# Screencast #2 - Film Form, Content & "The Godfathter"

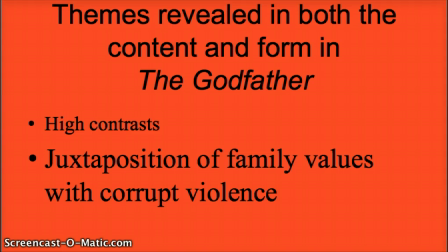[4:07]
In particular, one classic segment of the film is constructed with parallel editing.
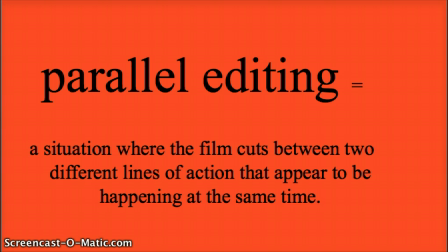[4:14]
This is a situation where the film cuts between two different lines of action that appear to be happening at the same time. What is fascinating about this technique is how the meanings of one line of action inform and spill into the other.
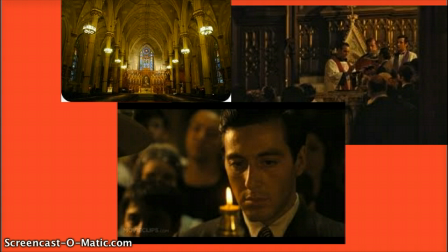[4:30]
In the case of The Godfather, we go between the baptism of Connie's son, for whom Michael has agreed to serve as godfather, and the killing of mafia family leaders.
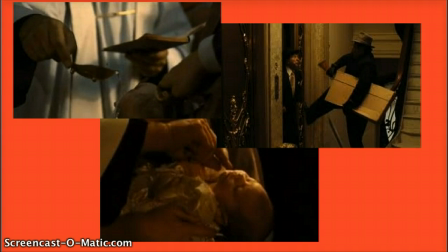[4:43]
While the priest and attendants are performing the sacred rituals of the baptism, the killers are preparing their guns and rifles in a similarly ritualistic manner. While Michael is declaring his belief in God and swearing commitment to the church in ways that speak of holiness, the blessing of a newborn child,
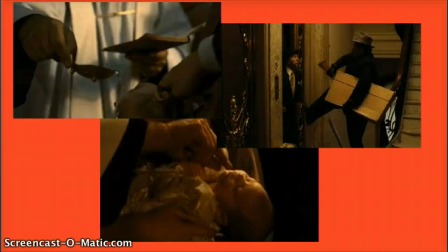[5:02]
and the dawn of a new life, the film cuts to a man being shot in the head, a man shot in bed, and other scenes that are clearly about ending lives in violent ways.
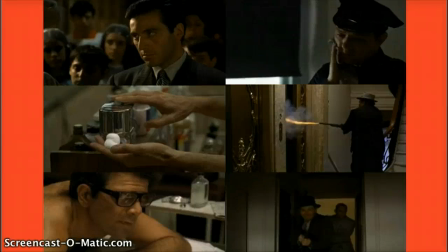[5:15]
We can't help but realize that by giving the orders to his men to kill the family leaders, Michael has stepped firmly out of the position as a non-violent family member to be baptized, so to speak,
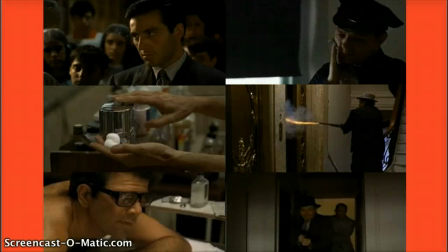[5:28]
into the position his father once held as the Godfather. This is a great example of how film form element parallel editing serves to convey the themes told by the story or the content of the film.
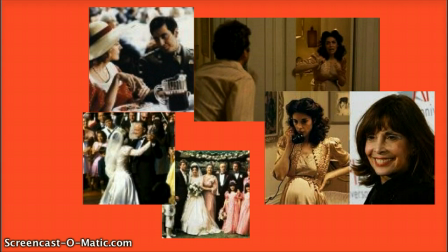[5:44]
Another interesting line of analysis, as we will continue to address over the semester, is the portrayal of gender roles. In The Godfather, say as compared to Juno and other films, think about how women are portrayed.
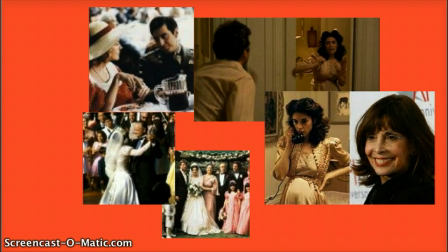[5:59]
Where do we meet the women? How are they positioned in relation to the violent world of The Godfather?
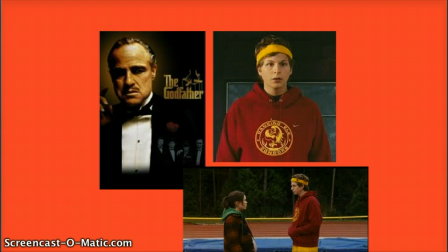[6:08]
How do the male characters in The Godfather compare to the male characters, for example, in Juno, like the character Bleecker? We will pursue these and other lines of inquiry in the coming weeks of the semester.